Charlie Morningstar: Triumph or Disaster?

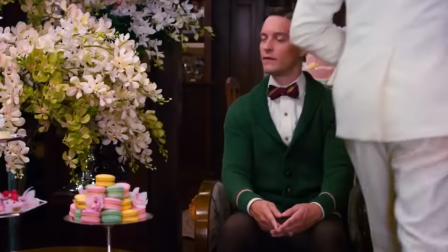994s
In this way, Charlie is almost her own straight man which doesn't often happen and almost always shifts focus to a different character think of nick from
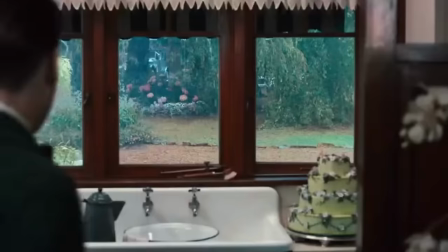1002s
the great gatsby an outsider looking in on the opulence and corruption of money but also a side character to the story of gatsby or there's chief bromden
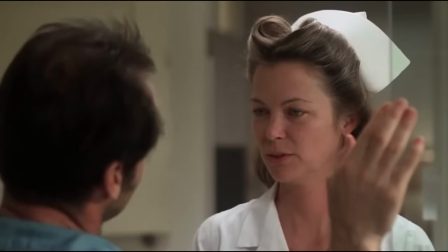1010s
and randall mcmurphy and one flew over the cuckoo's nest where bromden is the narrator but the story is about mcmurphy and his conflict with nurse ratchet veggie
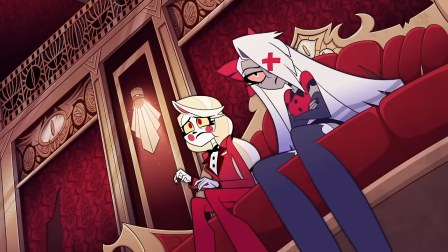1018s
alleviates charlie's straight man role a little but is still far more outspoken than charlie and can at times make her into even more of a straight
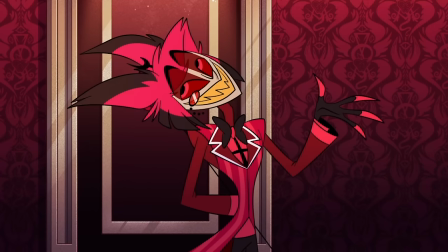1026s
man to balance out the more extreme parts of Vaggie's personality.
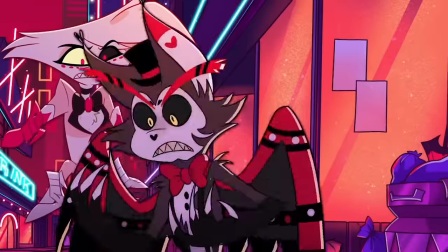1031s
Husk would actually fall naturally into the straight man role if he had a larger part, but since he didn't,
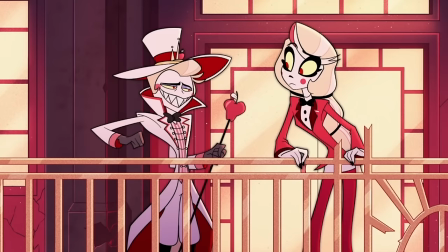1035s
that part does end up in Charlie's court fairly often, so she gets what could be called the Nick effect.
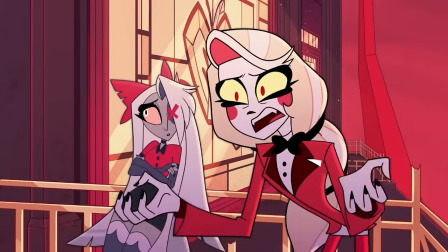1044s
The shift in focus isn't on her, but rather on those around her.
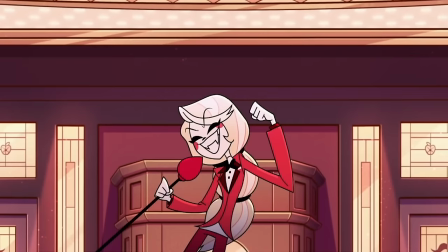1050s
Alright, so we can accept that Charlie develops and becomes more interesting as she develops.
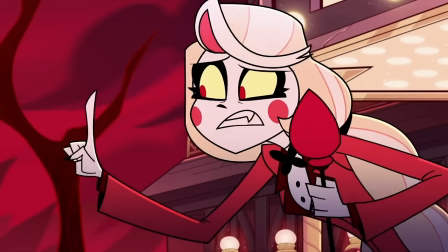1056s
Why not start her off more interesting? Because if Charlie was as she is at the end, at the beginning of the show, it would feel unearned.
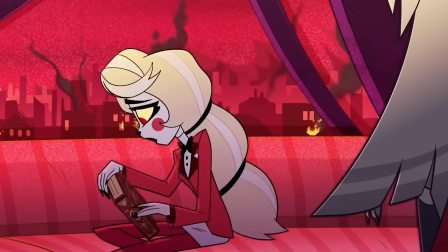1064s
Batman without his training arc. Tobey Maguire being the perfect Spider-Man right off the bat.
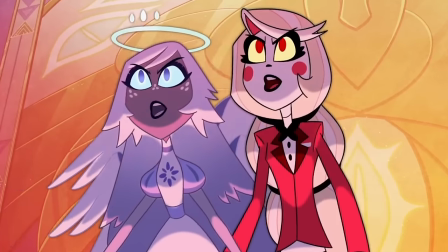1069s
Coming in as naturally understanding with the capability to be a leader and stand up to heaven's corruption would make her incredibly boring, since I guess she would have just been born like that?
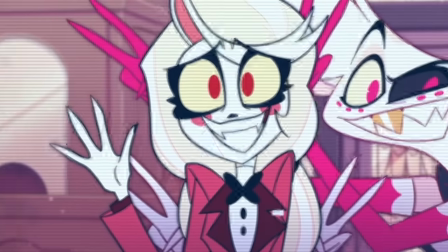1079s
Despite her sheltered upbringing and absolutely no reason to be that way without her trial through fire she experiences in season 1, she's just like that?
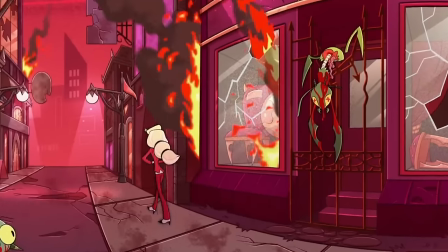1087s
That's awful writing. So this means that Charlie relies on her sweet, forgiving personality to initially endear her to the audience,
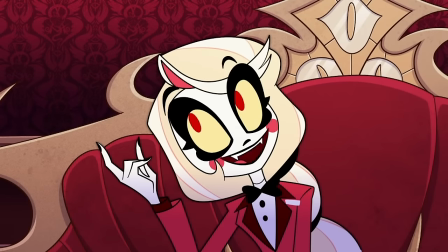1095s
which might not be accepted because it's traditionally feminine and errs on the side of a dorkable,
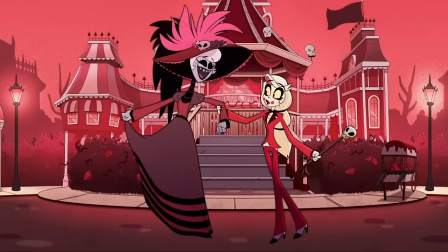1100s
which is a no-no these days. and it takes a while for her to develop into a character who is as interesting as the side character,
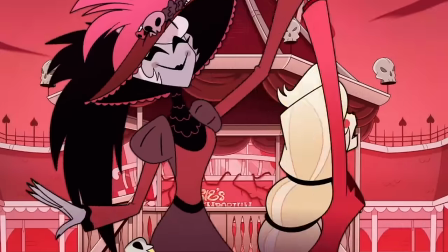1107s
making her seem very plain while in fact she's the one experiencing the most development.
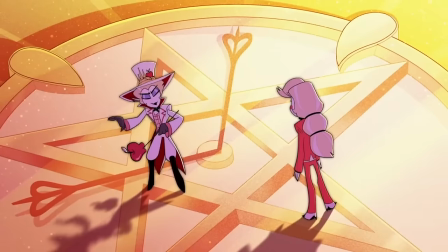1111s
Ironically, Charlie is seen as boring while lots of people, myself included, really love Lucifer.
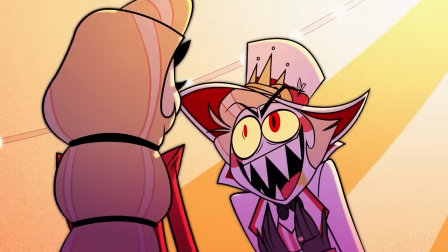1118s
But the two characters are incredibly similar in terms of personality. Lucifer just tweaked up to 2,000% until he settles down and stops trying to compete with Alistair.
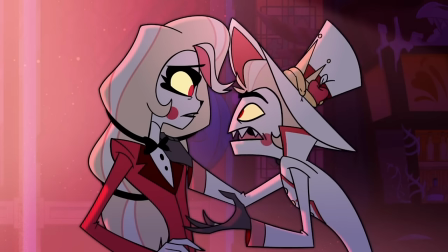1127s
Episode 5, therefore, is incredibly important for Charlie's character for us to understand the whys of who she is and to give her a foil.
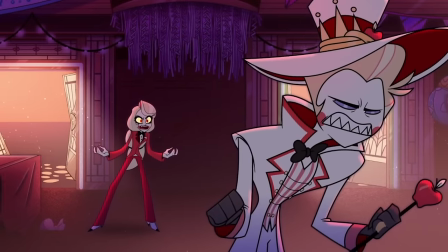1134s
Maybe not the most traditional foil in the Macbeth Banquo style where Macbeth goes completely off the rails,
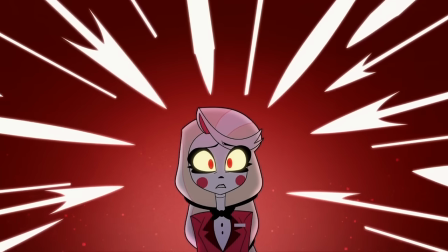1140s
but still a foil as a very similar character where the differences highlight who Charlie really is, someone who still believes she can affect change and hasn't been beaten down by a corrupt system.
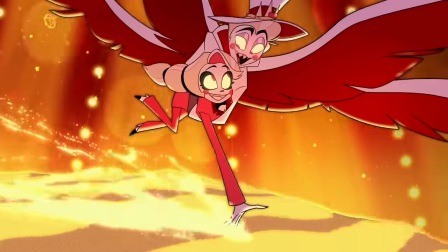1149s
She is also a character who can cause development in others, unlike Lucifer, as evidenced by the fact she managed to influence him,
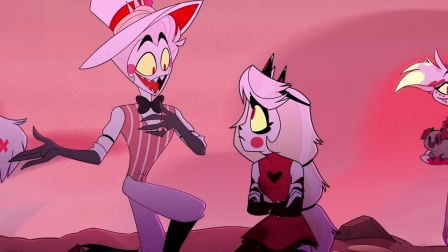1156s
and this is what makes it believable that she will be able to rehabilitate sinners and perhaps go further and change the systems of heaven and hell entirely.
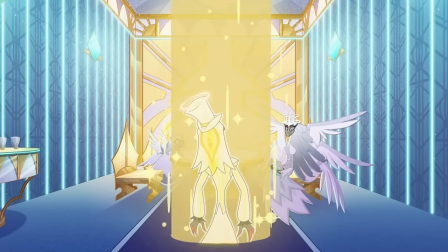1164s
The best main characters are those who influence the characters around them, and Charlie does that.
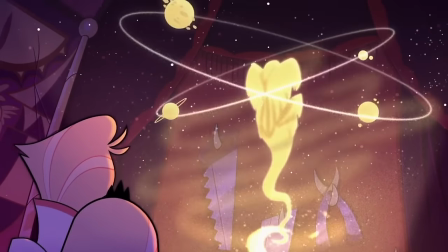1169s
But the fact Charlie is so similar to her father highlights why she might be seen as boring.
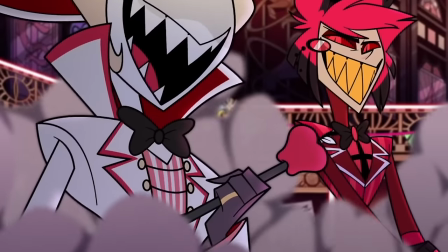1173s
Lucifer does come into the show at 2,000% full throttle and only chills out and shows a gentler
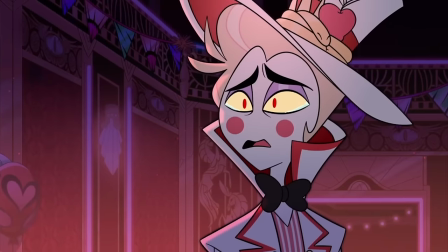1180s
loving side like Charlie's and oh my gosh does the man cry easily after she calls him out for not supporting her.
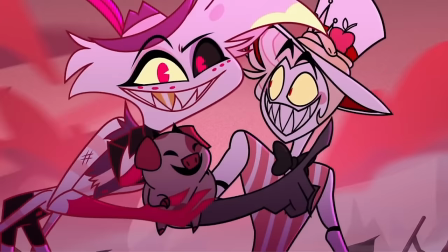1186s
This is the opposite of Charlie, who grows to full throttle coming from a meeker self.
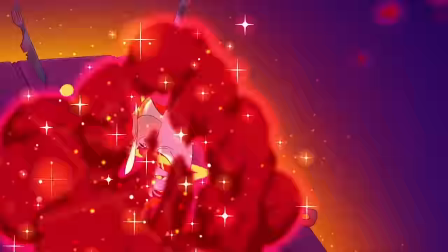1191s
So while the two characters meet in the middle, Lucifer whap-bap-booms into the story, creating immediate impact.
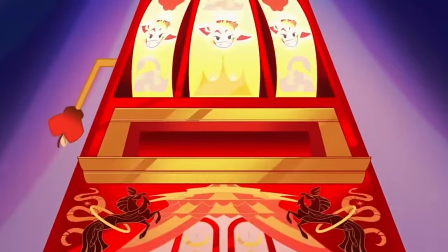1197s
Because the show is fast-paced and packed with interesting characters, this introduction is necessary for someone introduced so late, but does demonstrate how Charlie could have maybe been introduced with more pizzazz, rather than presenting the story of hell and then almost immediately swapping over to meet the great stealer of scenes,
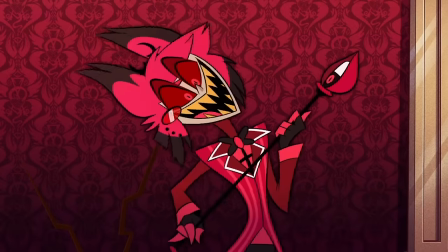1215s
Alistair. So the way Charlie is introduced can be directly compared to Lucifer to see where the problems might lie.
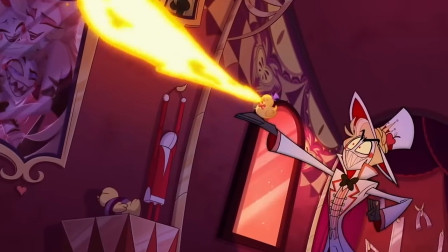1221s
And a lot of those problems might be that she had an introduction that was mostly giving us exposition compared to
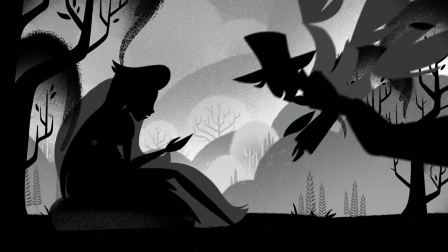1227s
how the rest of the hotel residents come in with their big full personalities that dwarf her intro. Okay, but big thing here, I'm going to get into within the context of a musical, Charlie is a problem.